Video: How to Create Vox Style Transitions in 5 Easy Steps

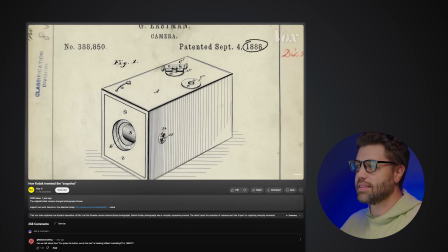If you wait too long to make the cut, then you might get this awkward feeling that something isn't quite right. We've stuck around too long on the previous shot and feel the tension of that.
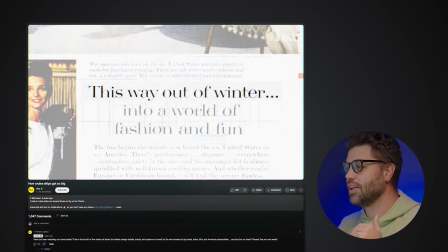And if you cut too early, then we might feel robbed of the moment and not enough tension is built, leaving us feeling like something is missing.
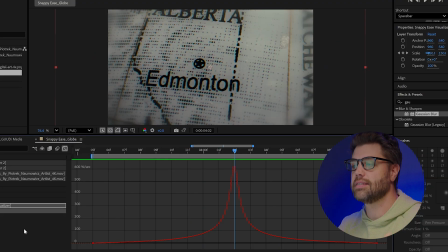Cutting at the height of the action provides that satisfaction of completeness, and it's the perfect amount of tension buildup before the cut. These are subtle movements, so the effect of cutting too early or cutting too late may not even be in play here.
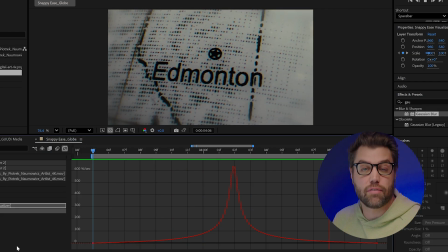But am I saying you need to cut at the height of the action each and every time to create that satisfactory edit? Absolutely not. And this is where the most important aspect of video editing, in my opinion, comes into play.
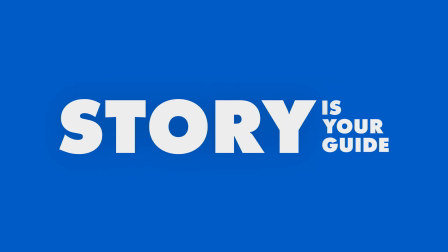I often say in my online classes, story is your guide. We use story to guide every single editing decision in the story we're telling.
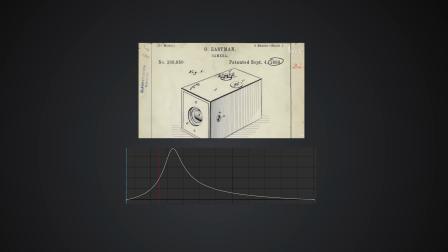Cutting before or after or at the height of an animation curve on a transition can sound a bit too theoretical,
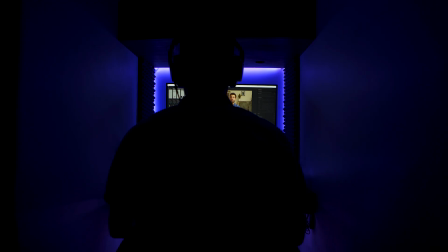but it becomes a more important technique when working with pacing and rhythm in your edits. Here's a completely different example, say like a horror movie, then cutting around the height of the action might be better.
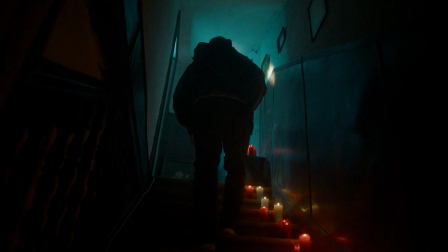So you're lingering more on that shot than maybe the audience wants. Staying on that individual shot creates that dis-ease and tension.
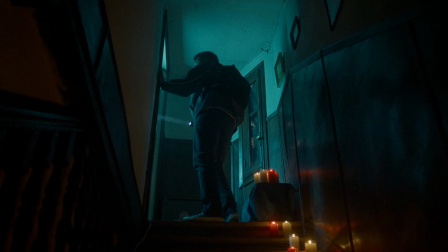Why haven't we cut yet? Let me see more information. No, we as editors are not revealing that information because we're building tension.
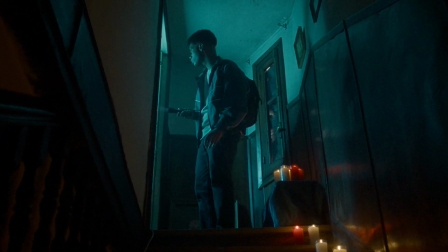This supports this specific story. How this relates to Vox transitions or when creating your own transitions is to make sure that they are motivated by the story you're telling. Vox doesn't always use these smooth transitions. In fact, most of the time they don't. A lot of the times they use hard cuts rather than fancy movements because it suits the story.
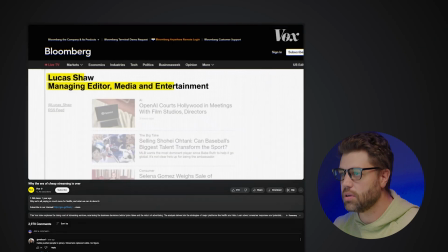It's motivated. Here it uses a mouse click sound to hard cut to more info.
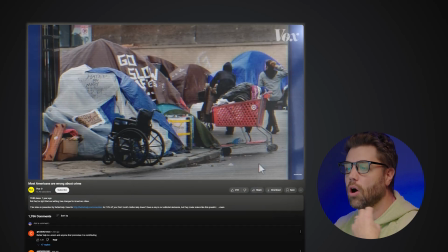It's creating that feeling like we as viewers are also browsing online the same web page.
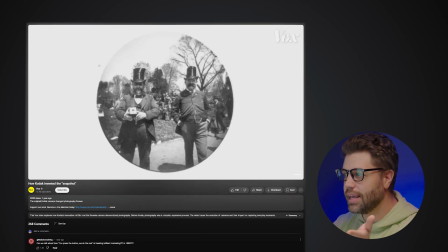These flashing hard cuts emulate a number of photos being taken with ease.
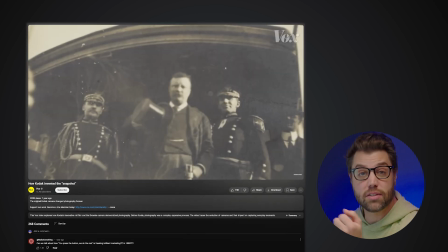This film, it's all about Kodak's new instant camera technology and this type of transition works incredibly well to tell this specific story. And this is why you might just decide, hey, this Vox style is not going to work for my video. Does it suit the story you're telling? Is it motivated or are you just doing it because you you think it looks cool. If it's the latter, you can make a valid argument maybe not to use that type of style for your particular video. Think of some other visual aesthetics that you can apply that will better suit the story you're telling. One other way you can create seamless, smooth transitions is found in this video here. Take a look at that. Thanks for watching. I'll see you next time.